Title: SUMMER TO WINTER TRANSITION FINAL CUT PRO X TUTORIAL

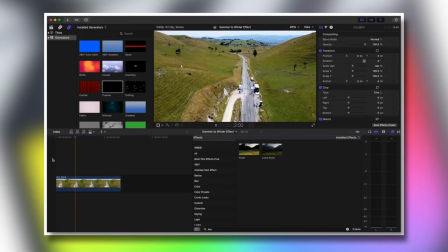(0:06)
Hello everybody welcome back to another tutorial and today I'm going to show you how to make this cool summer to winter effect in Final Cut. So here I've got a drone clip of an event I've filmed called Cycle Classic. First thing I do is I make a cut near the middle of the clip and then
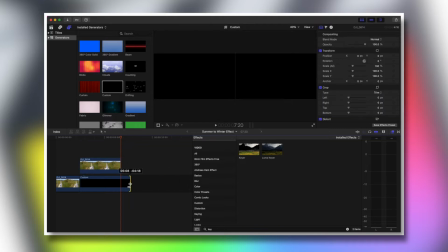(0:24)
I just get a solid color underneath and I'll switch this to the color white.
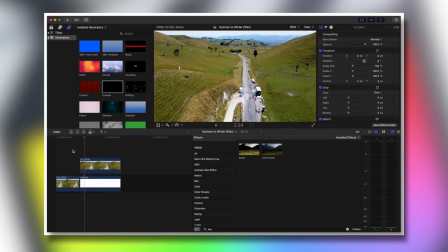(0:34)
this will represent the snow which you'll see further on in the clip now here you can see that around one to two seconds into the second clip I make a marker and this just helps when it comes to keyframing
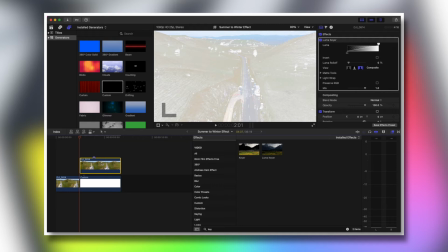(0:49)
knowing that everything is kind of in sync because there are a few keyframes
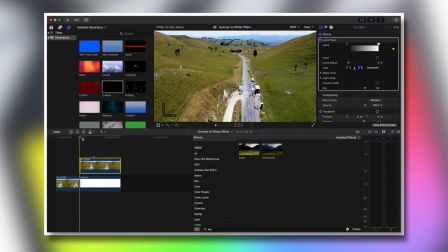(0:54)
that will happen during this effect now switch everything back to normal by just dragging that slider across and then i make a
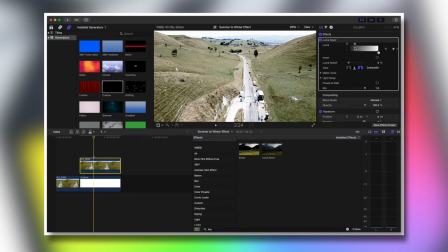(1:03)
keyframe at the start of the second clip and then i go back to that marker and then i just do a bit of dragging now you can see that this effect is already starting to take place you see this sort of snowy look starting to appear
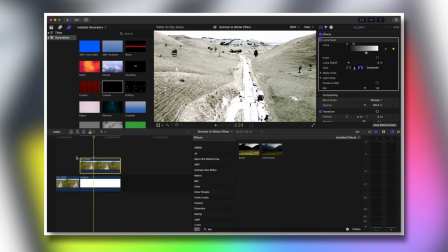(1:16)
and then yeah i just make a few adjustments until i'm happy with it and as you can see bang just like that getting that look already
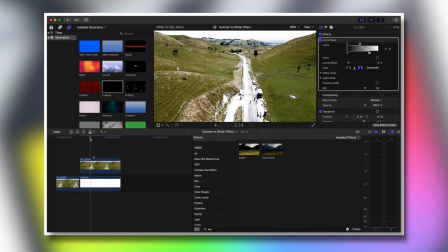(1:27)
obviously there are a few more things that will be added to
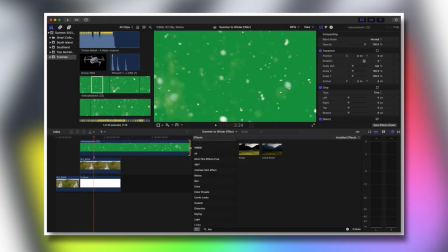(1:32)
make this clip look real the first thing being of course snowflakes now
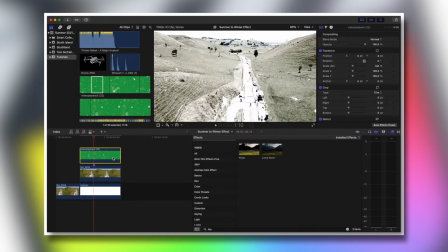(1:39)
here i've got just the screen screen so i get rid of that by adding the keyer it's
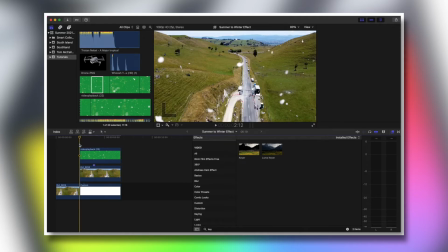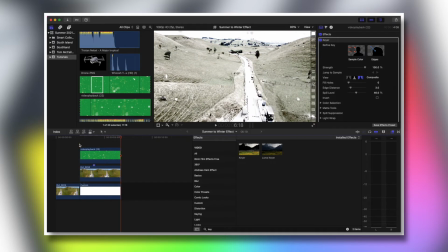going to look a little bit rough if we just jump straight into the snow so what we do is we go
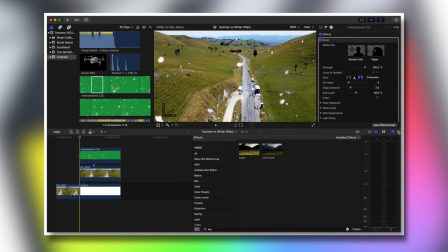(2:03)
and grab a cross dissolve transition and
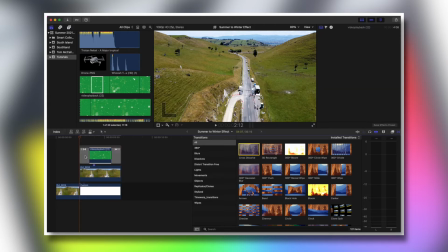(2:10)
just put that on top
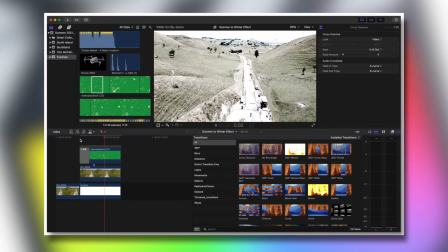(2:14)
you don't want to drag the transition all the way to the marker because obviously you want to have a bit of
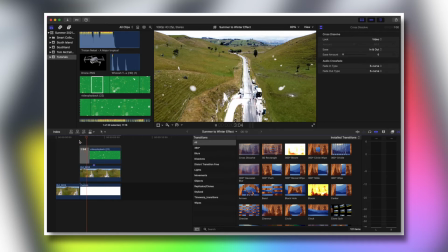(2:20)
snowfall before the snow starts to settle just like that i
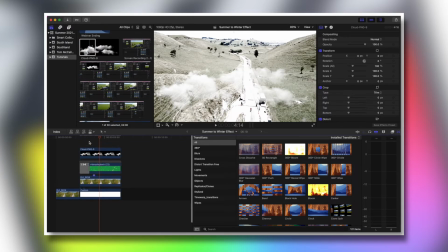(2:28)
drag a clouds in this just helps kind of you know hide if hide a few of the blemishes that happen in
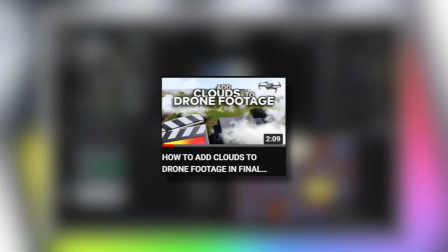(2:35)
this clip but if you want to see how i did this you know cloud thing i have a tutorial on my youtube and there will
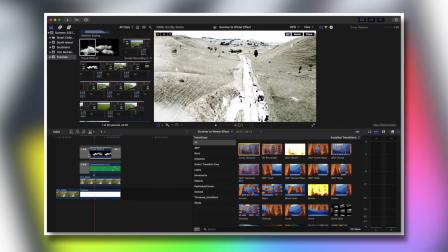(2:42)
be a link in the description to how to do it but yeah it's super basic but yeah i
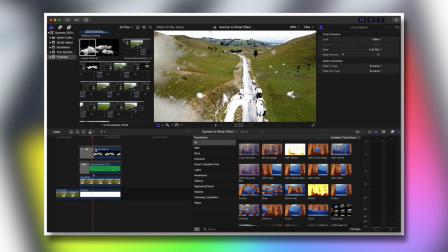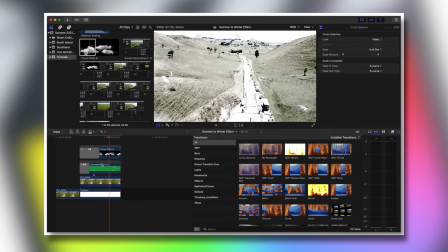(2:56)
don't quite like it appearing so suddenly so i make that crosses of transition last a little bit longer now i grabbed also another element here which is the
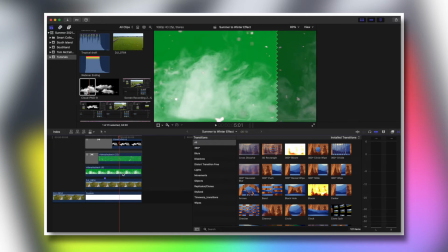(3:05)
sort of misty look um and then yeah the same thing with the snow i grab a keyer and get rid of the greens and
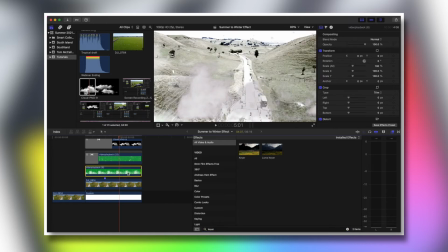(3:16)
then here i also make this a little bit animated alongside the cloud with the transform panel uh